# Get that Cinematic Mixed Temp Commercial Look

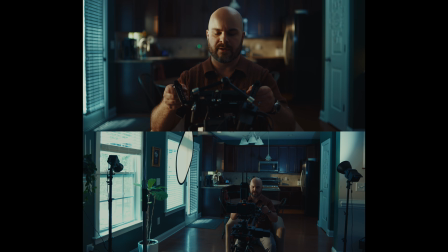8:24 And the idea there is to really soften up the face, which I am not doing yet.
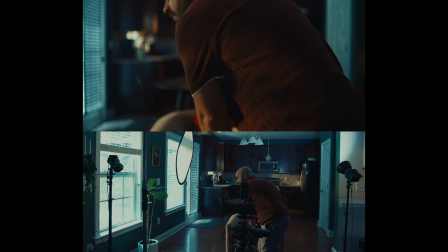8:29 So let's fly that in a little bit more.
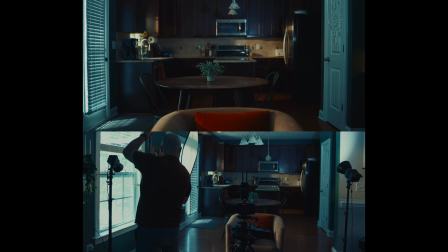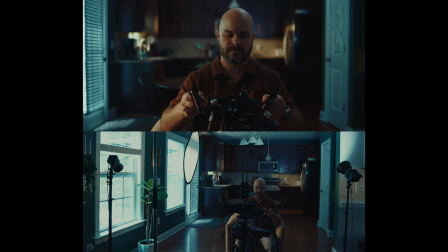Perfect. So you can see it's still hard on my body, but it is soft on my face.
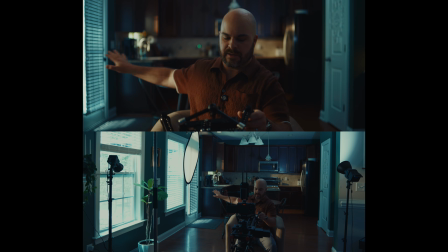8:52 And then what I want to do is get a little more slash of light on this table here. It's just lacking a little bit of dimension and pop. So let's go ahead and do that.
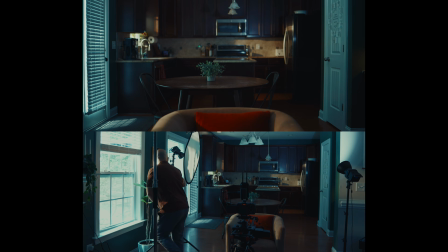9:05 I'm going to fly in a small rig 60 watt. Which barely does anything in this situation because it's really competing with daylight and a lot of other lights. But it's going to have a little bit of a kick to it, hopefully.
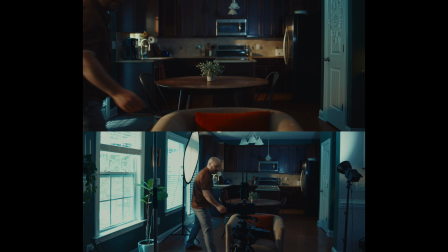9:20 So this is at 2700 Kelvin, and it is at 100%, 60 watts.
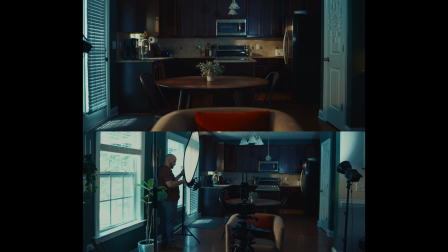9:27 As you can see, I'll just take it out for a second, put it back. It's just adding a little bit of kick. If I had a brighter light, I would do it, but I'm running low on lights here.
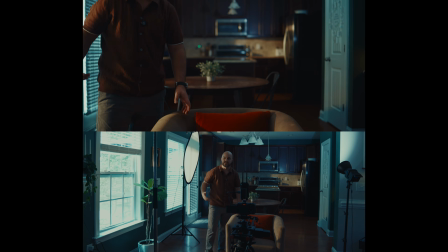9:37 This is the thing about a set like this is you actually do need a lot of light.
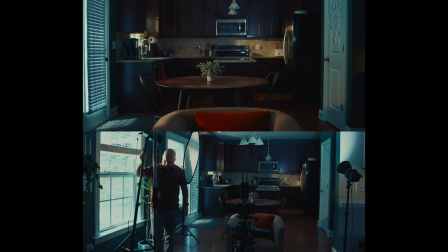9:41 I know I try in these videos to do as much as I can of like light with one light or this tiny light or whatever,
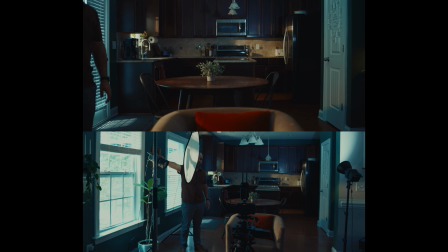9:49 but I think a lot of the times people also exaggerate that. So here I have a 230 by, and it is again at 2700 Kelvin.
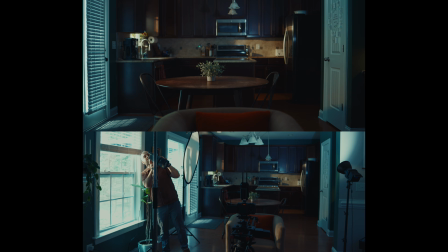9:58 I have a Fresnel lens on it, and it is at 67%.
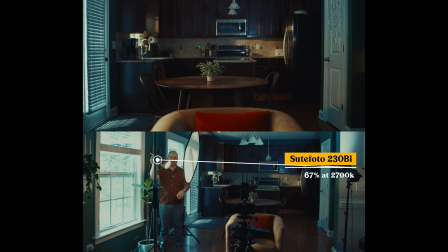10:06 This light is really just to add a little more slash.
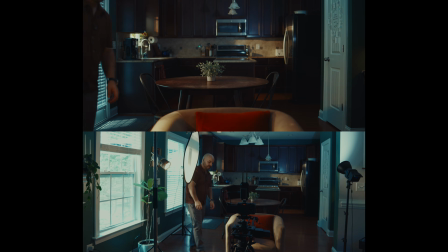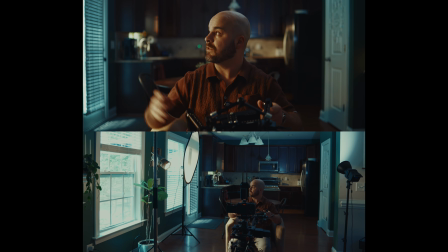10:19 And a little more to my key light. And you can see it's still pretty much diffused by the diffusion there. It also makes it look more natural, makes the light look more real and natural and more like a hard daylight source.
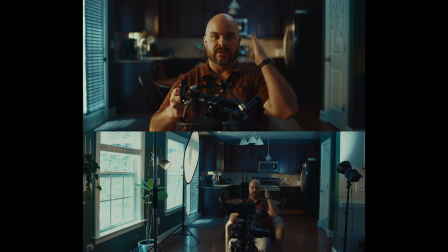10:37 That's looking pretty nice. I'm liking what I'm seeing. I also like that my shadow side is clearly defined from my lit side, but it's not too dark. It's not black, it's not in shadows, and there's sort of that blue morning ambiance in there.
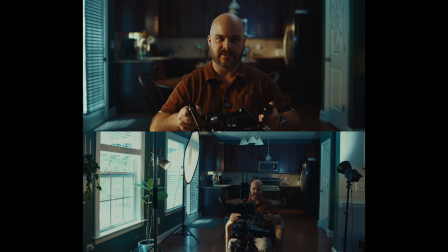10:54 And let me just make sure that my outside lights are at the full brightness that I want them at.
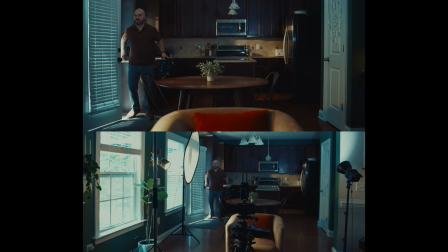11:00 They're not looking as bright as I thought. I'm outside, so the GVM is at 100%. I'm gonna go ahead and raise it up a little bit.
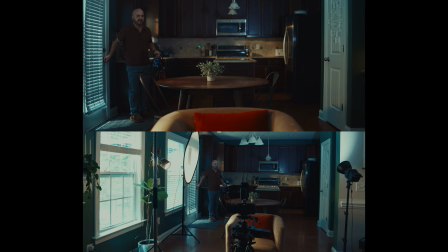11:17 And I'm gonna walk in my Zhiyun just a little bit. What I did there was I raised up my GVM 650. I wanted a little more light bouncing off the counter here. As many pools of light as we can get, the better.
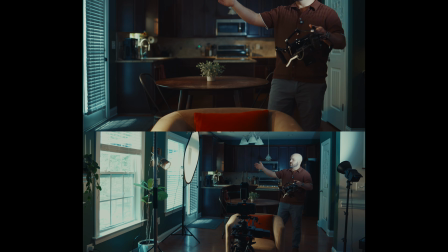11:31 And then I also walked in my Zhiyun B500 to get a little more light here.
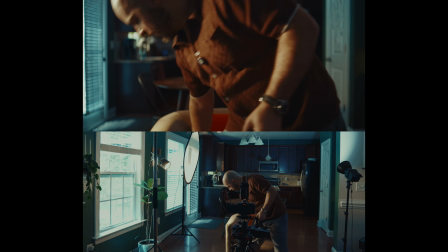11:39 So let's see how it's looking here.
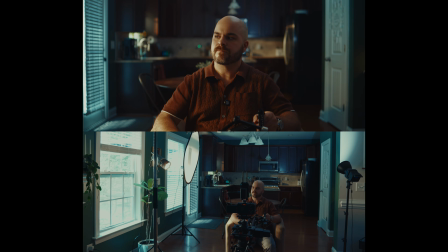11:44 So at the moment we have ambiance practicals, we have natural daylight fill coming in, we have another sort of ambiance fill light here, mostly getting the side of my face and filling in the shadows on the background.
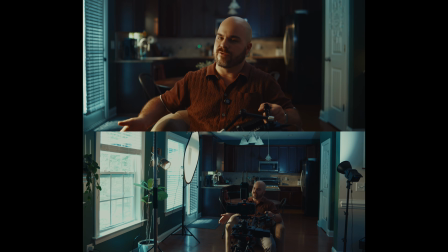11:59 We have a Zhiyun B500 blasting through the window. That's one of our most powerful lights. Then we have a Suit Photo 230 by with a Fresnel lens at about 67%, 2700 Kelvin,
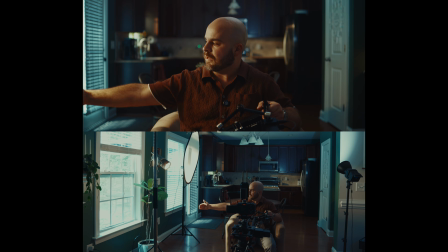12:13 shining through this two-stop silk with a little bit coming under the bottom here to get sort of this hard slash light here. Again, looking very natural and nice. And then we have a 60-watt small rig light, just adding a little bit of pop to that table.
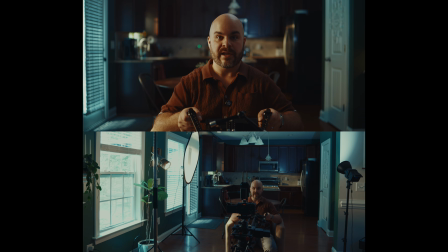12:31 So I think lighting-wise, we are done.
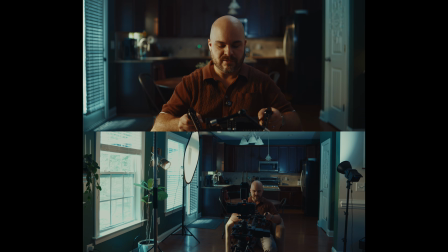12:33 Now for the pièce de résistance, as they say, which is haze.
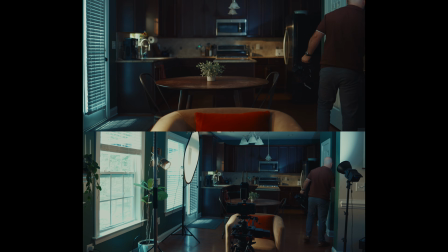12:38 You guys know I love haze. I don't think haze is for everything, but I think it's great for this. The one caution with haze is you really don't want it in the foreground where your subject is as much as you can help it, because it's going to really kind of muddy up the shot. It's going to add kind of that smokiness.
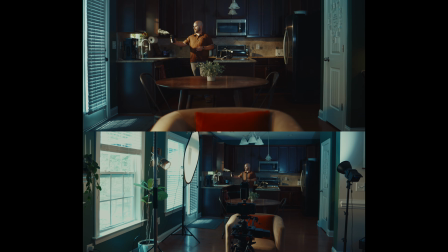12:57 So it's really ideally more of a background thing. And I have this little Ulanzi portable hazer. I think there's a bunch of these now. At the time, it was like the only one. But it's really cool. And it works really well. And what I like to do with the haze is, again, I don't want to like go crazy.
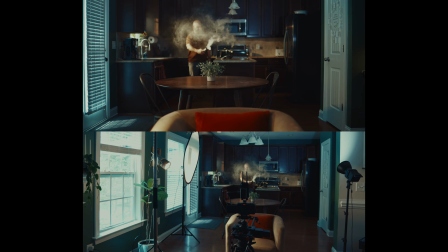13:14 I just want to fill in the spots where I know the light is coming from. So I kind of follow the path of the light, which in this case is really going this way. Do a little swirl here. Hope that I don't set off the fire alarm. Let's do a little on this kicker here.
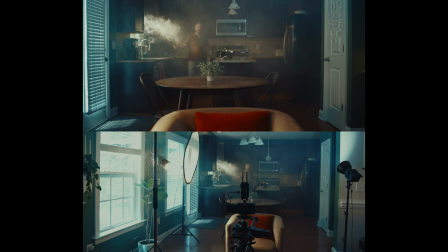13:35 I'm really gonna go nuts because this is gonna dissipate by the time the camera's rolling. And I think that's fine.
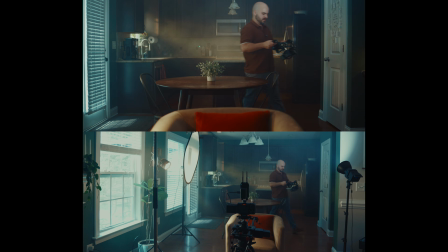13:40 It's gonna settle. But let's see where we're at.
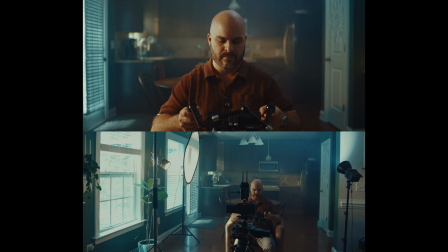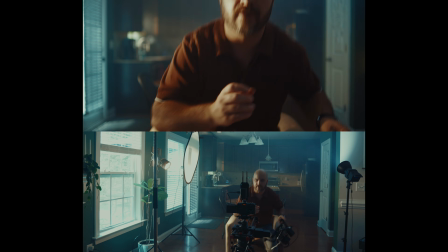13:54 Looking good.
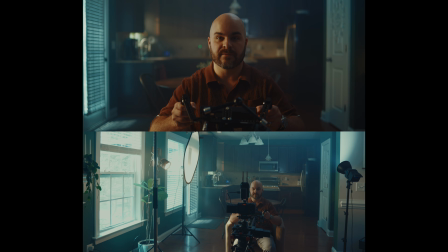14:00 And then I just tweaked the ND. I'll be honest, because of the way my particular ND is, I guess, annotated, I don't know how many stops I just did, but I am within proper exposure here. I'd like a little more slash. I think it's not quite hard enough.
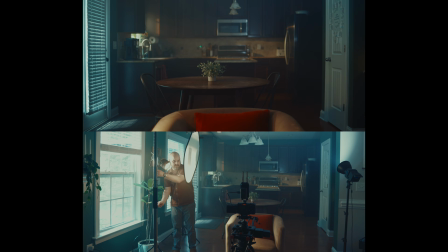14:18 So I'm just gonna lower this guy a little bit. And then raise him up a little bit. And then broaden the source.
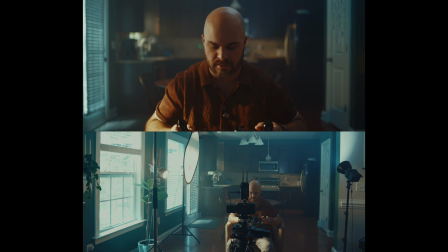14:30 And that's gonna give me a little more key and a harder slash. Yeah, that's nice. I like that. That looks more like real sunlight. Okay, and I think we are ready for our hero shot. I'm not gonna do makeup, but I'm super sweaty and I am gonna wipe away some of that oil.
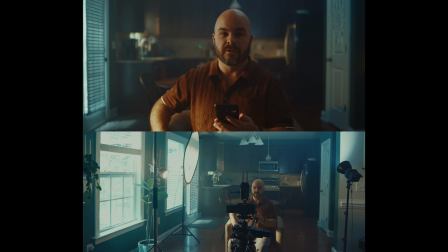14:49 It's 100 degrees outside, folks. All right, I'm gonna center up in the frame here, and then I gotta do my slider. There's a lot of Bluetooth and batteries and all that fun stuff. Slider battery is dead.
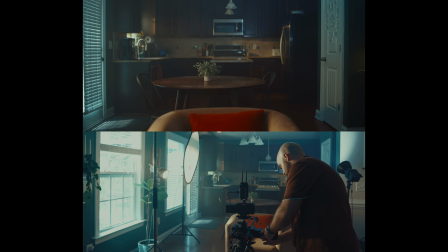15:03 Don't make movies. Just do something else with your life. It's not glamorous. Even real sets, they just smell cheap. It's like everything's foam. Gotta run upstairs and get a battery. This is fun. I'm having fun. Question for you. Did you like the annotations that I was using on this video? 10 years ago, I would have had to make those from scratch in After Effects, but I actually got those from Motion Array and was able to use them right in Final Cut, which leads us to our sponsor of this video,
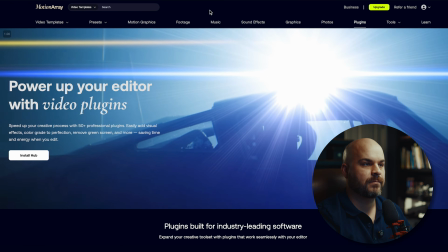15:32 which is motionarray.com. So I pretty much use Motion Array every day.
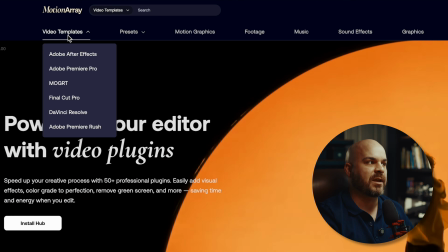15:38 But what's great about Motion Array is I can go to video templates, I can dive right into Final Cut Pro,
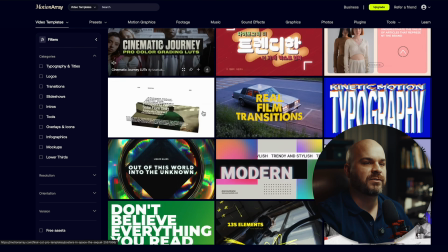15:43 and they have tons of customizable templates, text, motion graphics.
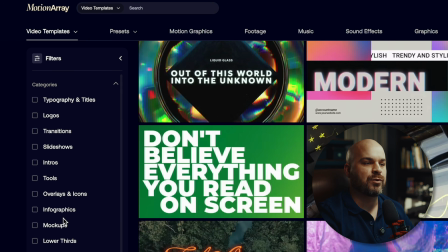15:48 You can really narrow down what you want, and then pretty much all of them you can customize.
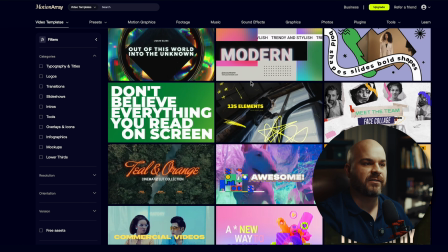15:53 They also have plugins, presets, etc.
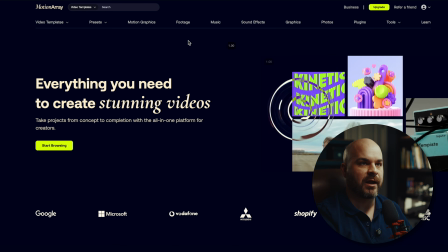15:56 Not only did I annotate my video using title plugins from Motion Array, but I actually use Motion Array for the stock footage that you see in this video.
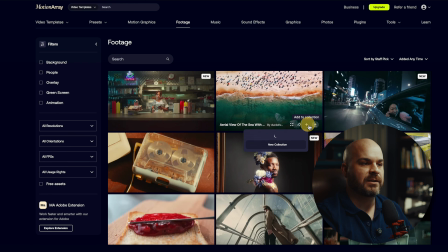16:04 So as you collect footage in Motion Array, you can add it to a collection and simply click Add.
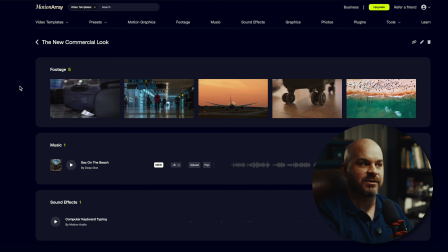16:13 And then I'm going to show you my collection here. And here you have it. Here's the stock footage that I either used in the commercial piece of this video or was planning to use.
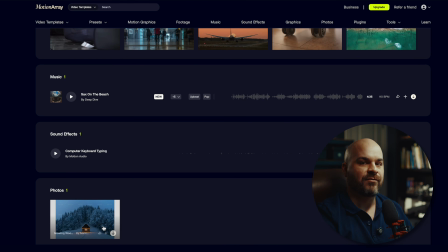16:22 I also have sound effects and a photo for the website that I used in the video.
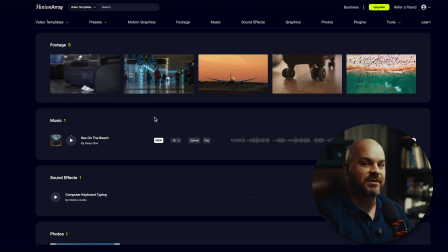16:27 So there are fantastic music, sound effects, and footage options within Motion Array as well.
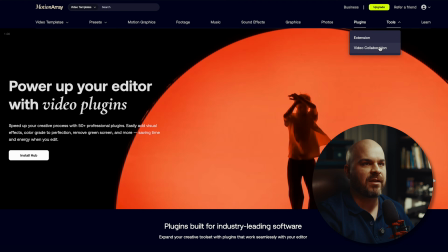16:32 And then what's also incredible about Motion Array is they have a video collaboration tool right within the platform.